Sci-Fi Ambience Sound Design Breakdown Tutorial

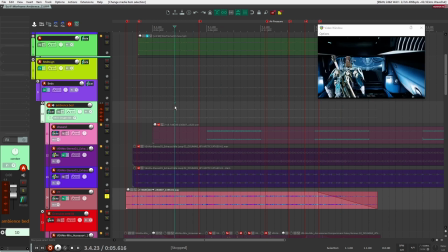[4:02]
No matter where the character is in this scene, it didn't really matter because you would always hear kind of the roaring or the turning of the engine.
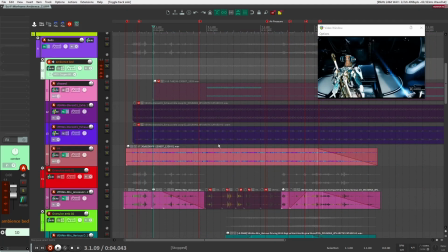[4:10]
So I really wanted that to be part of it. So after that, that's when I went into thinking about, okay, so that's cool.
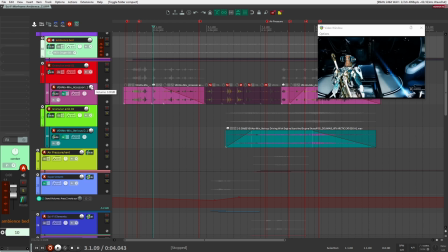[4:15]
I have this kind of bass ambient sound there, but now I want to have some sort of like interjecting elements. So like I said before at the beginning, I like to have bass interjecting elements and then some sort of like one shots. So for interjecting elements, I wanted to have something that was a bit more granular. And again, I wanted to keep on going with my theme here of using my ATV sound pack to see if I could get
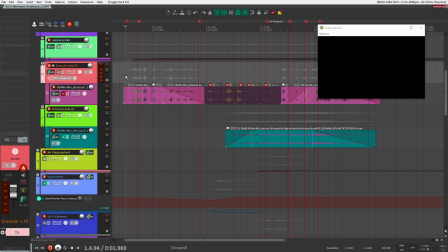[4:33]
more kind of character out of it and see what else I could create if I could integrate it into some sort of like ambience design. So these are the sounds that I use here.
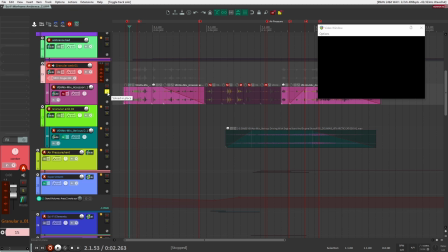[4:46]
And this was actually like some accessory sounds from just in the middle of the ATV. There's like a little cubby bucket thing where you can like store keys and like whatever else. So I was just playing around with whatever was in there. Then after that, it was just a matter of like really transforming this sound to make it granular.
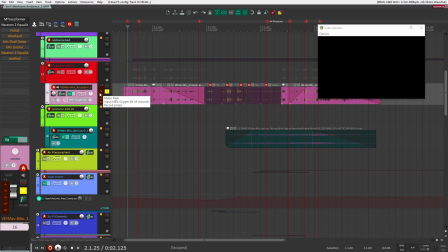[5:03]
So let's just have a listen to see how I transform this sound into a usable granular ambient sound.
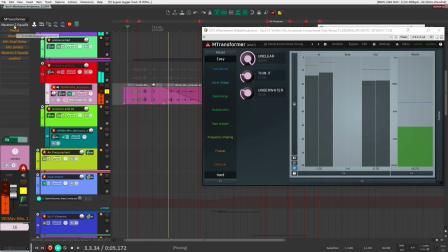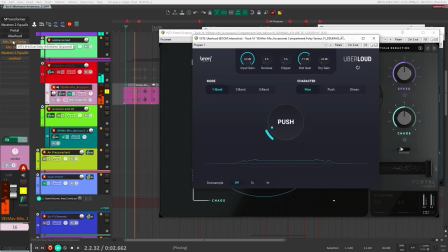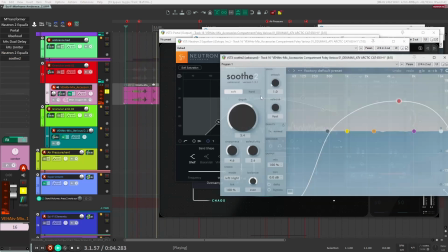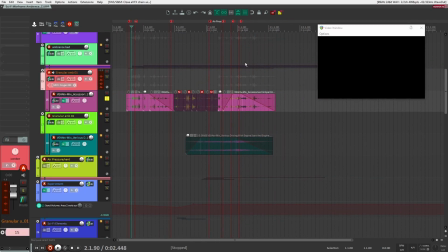[5:32]
All right, so with that, I could have some interjecting elements as part of the design here, and I kind of put it here at the beginning where you had kind of the computer, so you had kind of some tech stuff, and then I put it here at the end again where you have more computer-ish elements here. So whenever this kind of like this high-tech stuff or like computers, things like that, that's where I put this granular stuff.
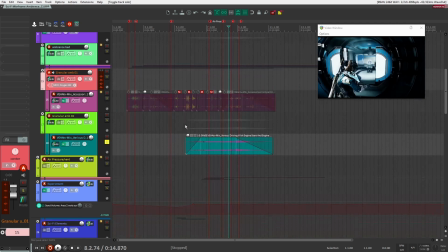[5:52]
So it kind of was associated with those objects. All right, and I had another kind of, well, I say interjecting elements here.
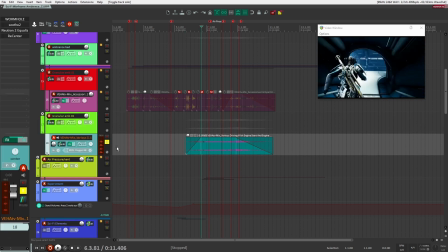[5:58]
It only came in once, but this is it right here. Let's have a listen to this one here. Sounds kind of like a fan or something like that. And this also taken from my ATV pack here. Let's have a listen.
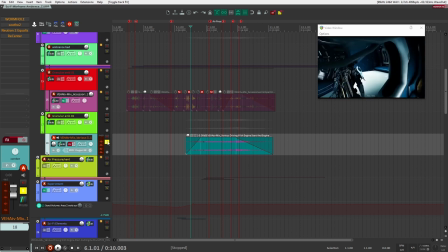[6:13]
So this was a recording of me driving the ATV around. And so let's just see how I transform that recording into the sound here.
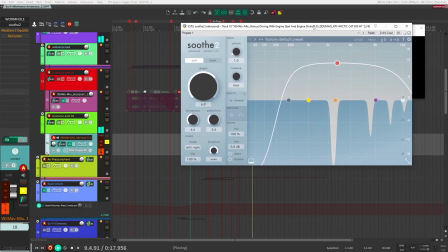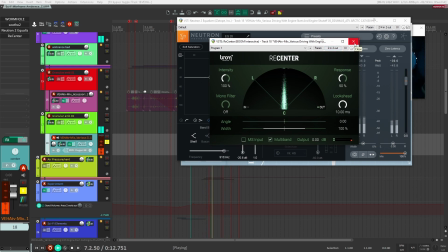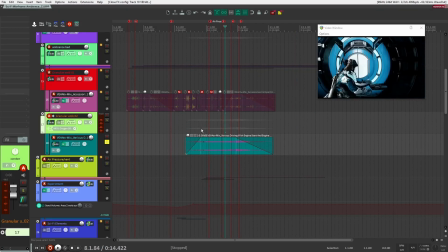[6:40]
Right, and this element here was just for when the character here enters this kind of area. I want it to be kind of like the sound of a light or some sort of other element that was kind of on this left side, so that as he passed by, you kind of hear it, and then it kind of fades out into the distance.
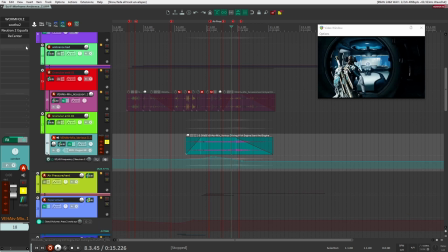[6:55]
And if we have a look at what I did in terms of automation here, you can see I did a bit of automation here with the EQ, so that it kind of cuts it out over time here.
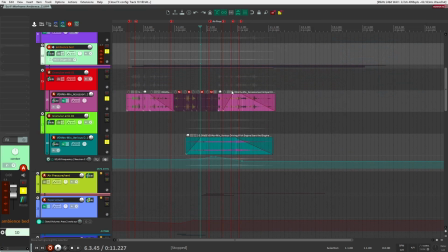[7:06]
All right, so far for our ambience bed here, let's just have a listen to these three elements and see how they kind of work together here.
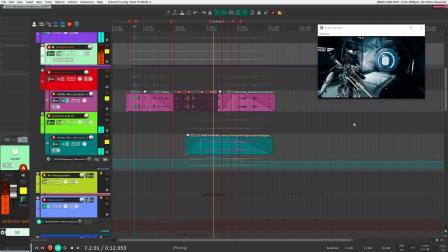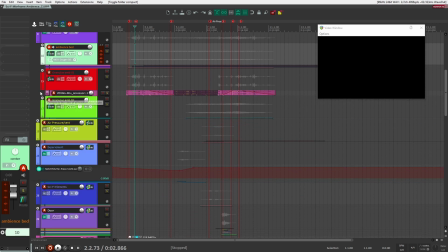[7:21]
All right, after that, it was just a matter of adding some extra detail to the different items and things inside of the environment here.
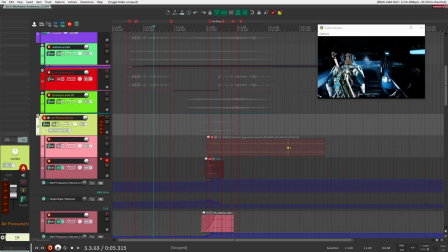[7:28]
So one of the things that I had here was a fan.
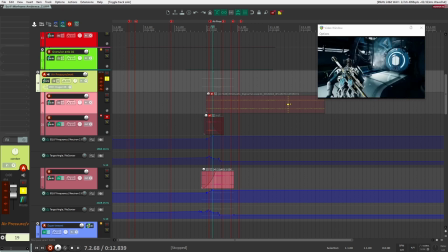[7:31]
So if we have a look here, there's kind of like this pressurized fan here that you can see here where there's like, I don't know if it's like steam or smoke or something coming out of there. So I want to have something for that. So this is what I got here.
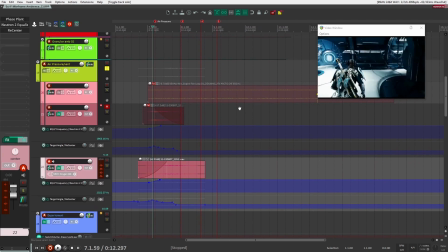[7:44]
And the way that I created this sound here, was taken from the engine fan of the ATV.
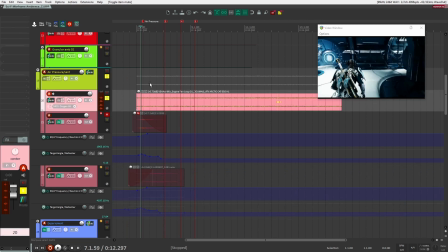[7:49]
So I had a recording of it up here. Sounds like this.
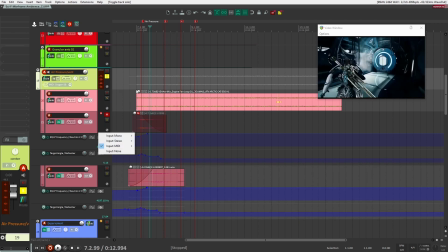[7:55]
So I just cut out a little section that, as you can see down here, this is what this was here.
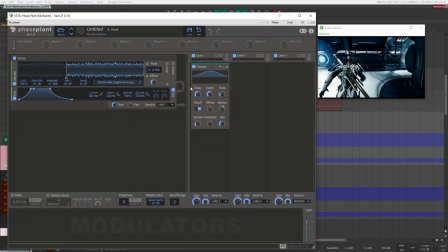[7:59]
I cut out a little section of it, and I think I brought it into faceplant. And from here, I just added some flanger, and I just kind of printed it out.
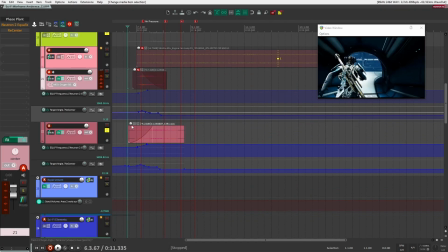[8:08]
And then I added a few other effects here. So if we have a listen to it without any of the effects.
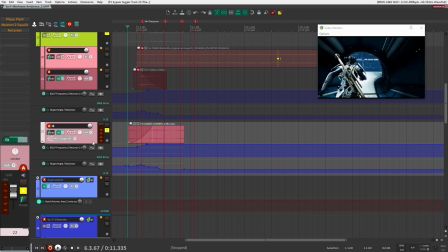[8:15]
So it's pitch shifted, and then I just added a bit of EQ. And recenter to kind of move it around in the stereo field as the player passes by. And that's it.
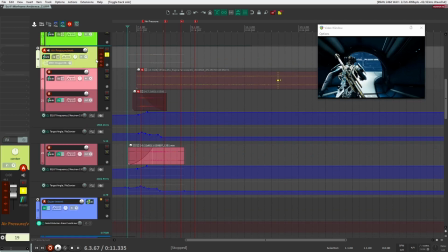[8:27]
So that's how I created this one. Again, I really wanted to kind of make use of this new sound library that I created.
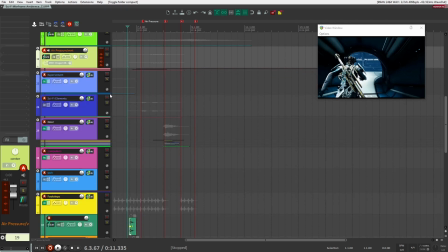[8:31]
So I was able to do that using that right there. So that was the vent or the fan there. After that, it was just a matter of having some other elements, some sci-fi elements.
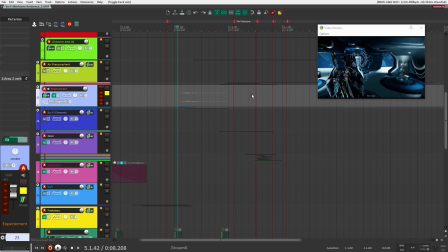[8:40]
So for example, when he walks through this room, you have like a lot of like tech gadgets and stuff like that. So there's a few things I added on here, such as this one here.
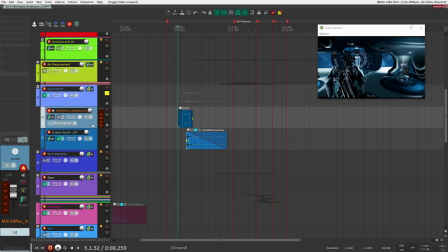[8:50]
This is just taken from my steampunk sound pack, and honestly, I just dropped sounds in here and I just panned them.
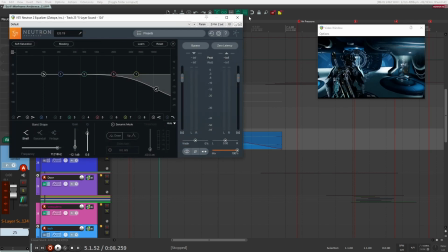[8:56]
There wasn't not much processing on here. I think maybe a bit of EQ to cut out the highs, but that's it. So it sounds just as is.
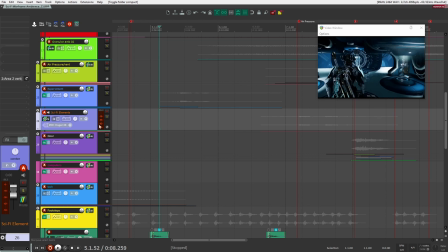[9:02]
That was more for like this gadget here, or maybe something right behind it. It's nothing really a key focus or focus element.
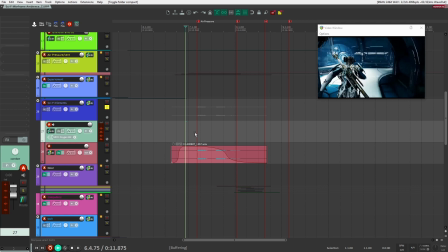[9:08]
After that, I had some other sounds here.
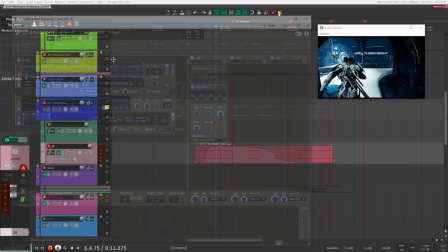[9:12]
Right, I wanted to have some sort of like pressurized things here, and this was using my ATV sound pack.
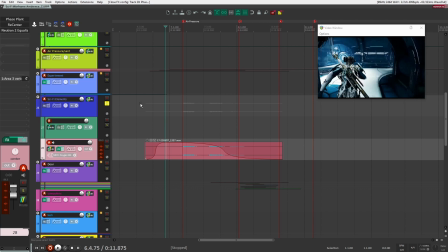[9:19]
I just had some loops, and I just put it through faceplant here with a bit of effects. As you can see here, I was using a RID mod, and then I could just print that out, just perform it and print it out.
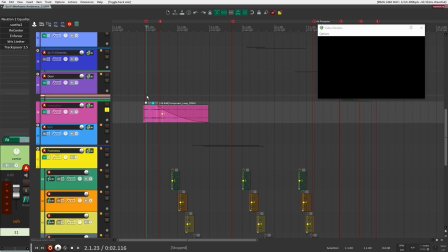[9:29]
Here I had the computers at the beginning, and this was just part of a sound pack. I just kind of put that in there, and then finally I had a bit more tech sounds here.
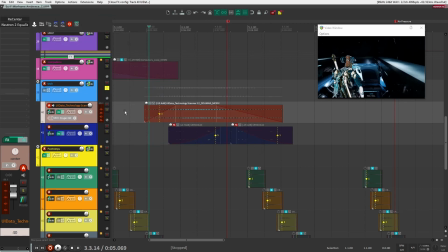[9:43]
And again, here, just some EQ to cut out some of the highs and recenter to position it. But this is from another sound pack of mine, my robotic sound pack.
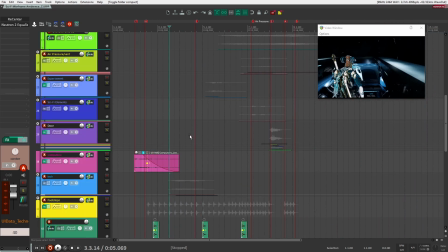[9:51]
So yeah, just kind of drag and drop these in, and they kind of just worked as is. So I didn't really have to massage them too much to kind of fit it in.
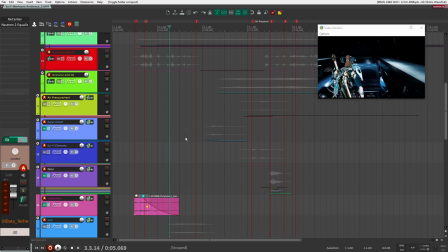[9:56]
But those were like the one-shots, the one-shot elements that I had. So I had my ambience bed here, as you can see at the
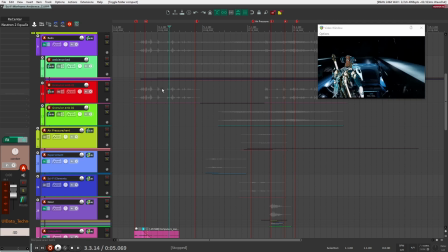[10:01]
top. I had my kind of interjecting elements, if you will, where I had my granular stuff and this other ambient bed.
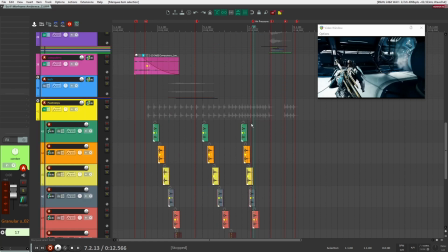[10:07]
And then I just had these kind of individual elements that I have as part of the scene to kind of fill it out more, to make it more live.
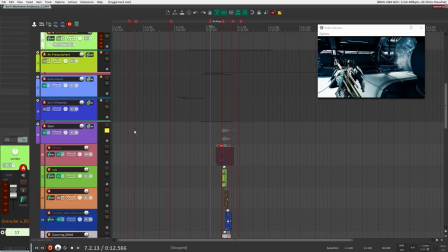[10:13]
Right after that, it was just a matter of adding some miscellaneous items like the door here and the transition element once the player hits at the end.
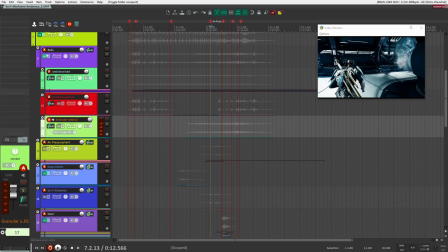[10:21]
Right, but in terms of sound design ambiances, you can see here exactly how I have it set up: beds, interjecting elements, and one shots. All right, so I hope you found this video useful and valuable. If you like this one, I think there's another one you're going to like where I did a lava ambience from scratch. I kind of did a breakdown just like this where you can see the different elements that I use. So if you're interested in seeing that, I'll make sure to put it on the screens here or in the cards above. And if you're interested in picking up the sound pack that I mentioned in this video, the ATV sound pack, I'll make sure to also have a description in the link below if you're interested in seeing that. And that's it for now. Thanks for watching all the way through to the end. If you have any questions, leave it down below. I do my best to answer them. If I don't, for whatever reason, I always do read all the comments, so I really appreciate it if you do. And that's it for now. Thanks so much for watching. I'll see you in the next video.